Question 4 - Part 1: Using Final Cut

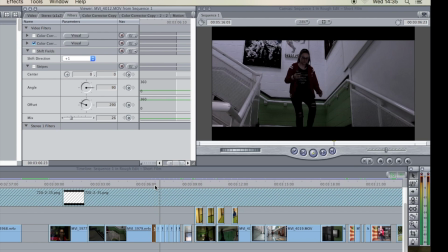[4:15]
However, I only use stripes on alternate clips, so every other clip I had stripes turned on, and every other clip I had stripes turned off.
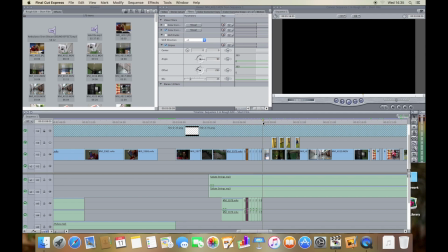[4:25]
I thought this gave quite a nice disorientated and crazy feel to the scene. Now, I've done quite a similar thing to the next scene, however,
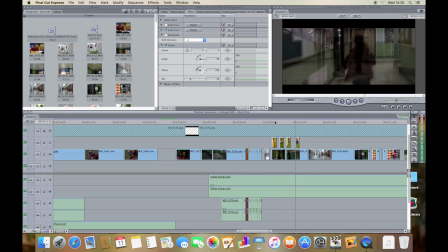[4:34]
this you can see I've only overlaid a video every other little bit of the clip underneath,
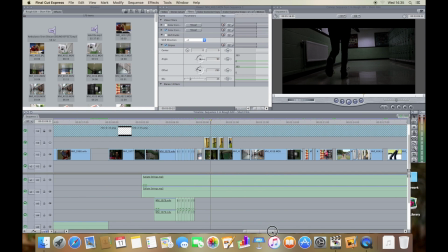[4:39]
so that means I've got two different camera angles which are switching back and forth.
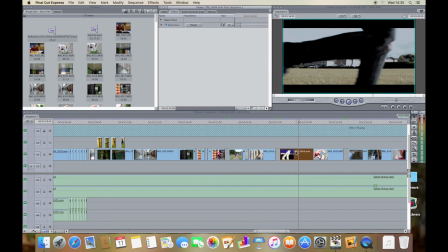[4:44]
The clip where the girl was running across the grass, I originally had to film this with the tripod upside down,
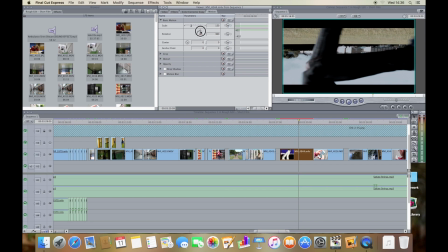[4:52]
so I had to hold the camera upside down using the tripod, which meant in post-production I had to switch it around using a rotation tool of 180 degrees so it was the right
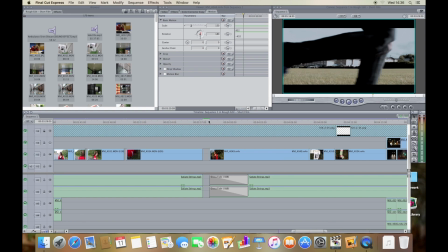[5:01]
way around. So earlier I was talking about how I used the cutting tool in order to create my crossfade.
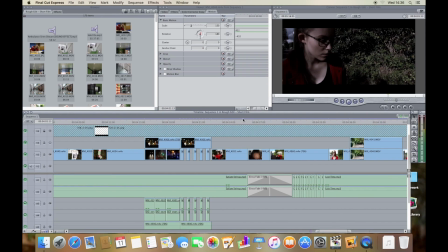[5:08]
However, in this scene and towards the end, I have actually used the crossfade audio transition.
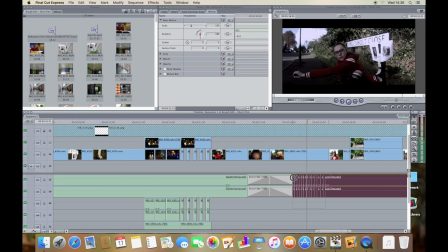[5:17]
However, in addition to this, I did have to use the previous technique because I found that the crossfade didn't work
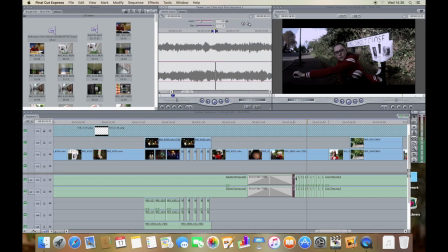[5:24]
too well with the fade in and fade out of the tracks. I wasn't too happy with how that turned out, so I manually did it, and I think that worked quite well.
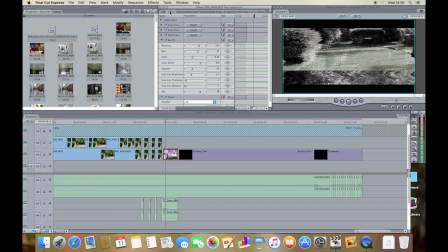[5:36]
So at the very end here, I'm just going to talk about my use of noise and bad TV together to create a gradual effect,
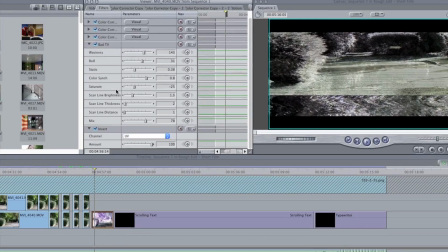[5:45]
which was the end of the film.
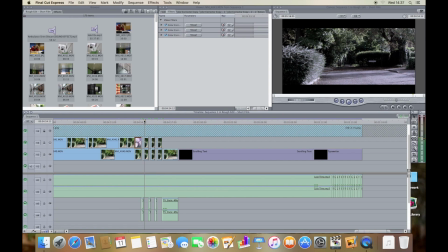[5:49]
On each clip I had a slightly different setting for the noise and the bad TV, which made it look staggered and a bit crazy.
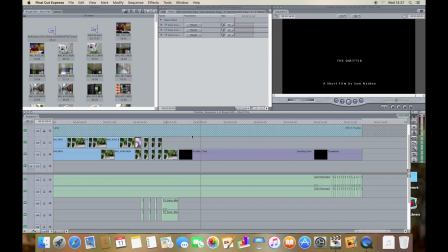[5:58]
This just led into the scrolling credits at the end of the film. And finally, at the end of the film, I literally just had a simple text typewriter effect to just promote my website and where people can see the film. So that was my video on how I use Final Cut to edit my short film. In my next video, I'll be talking about how I use Pixelmator in order to edit my ancillary tasks.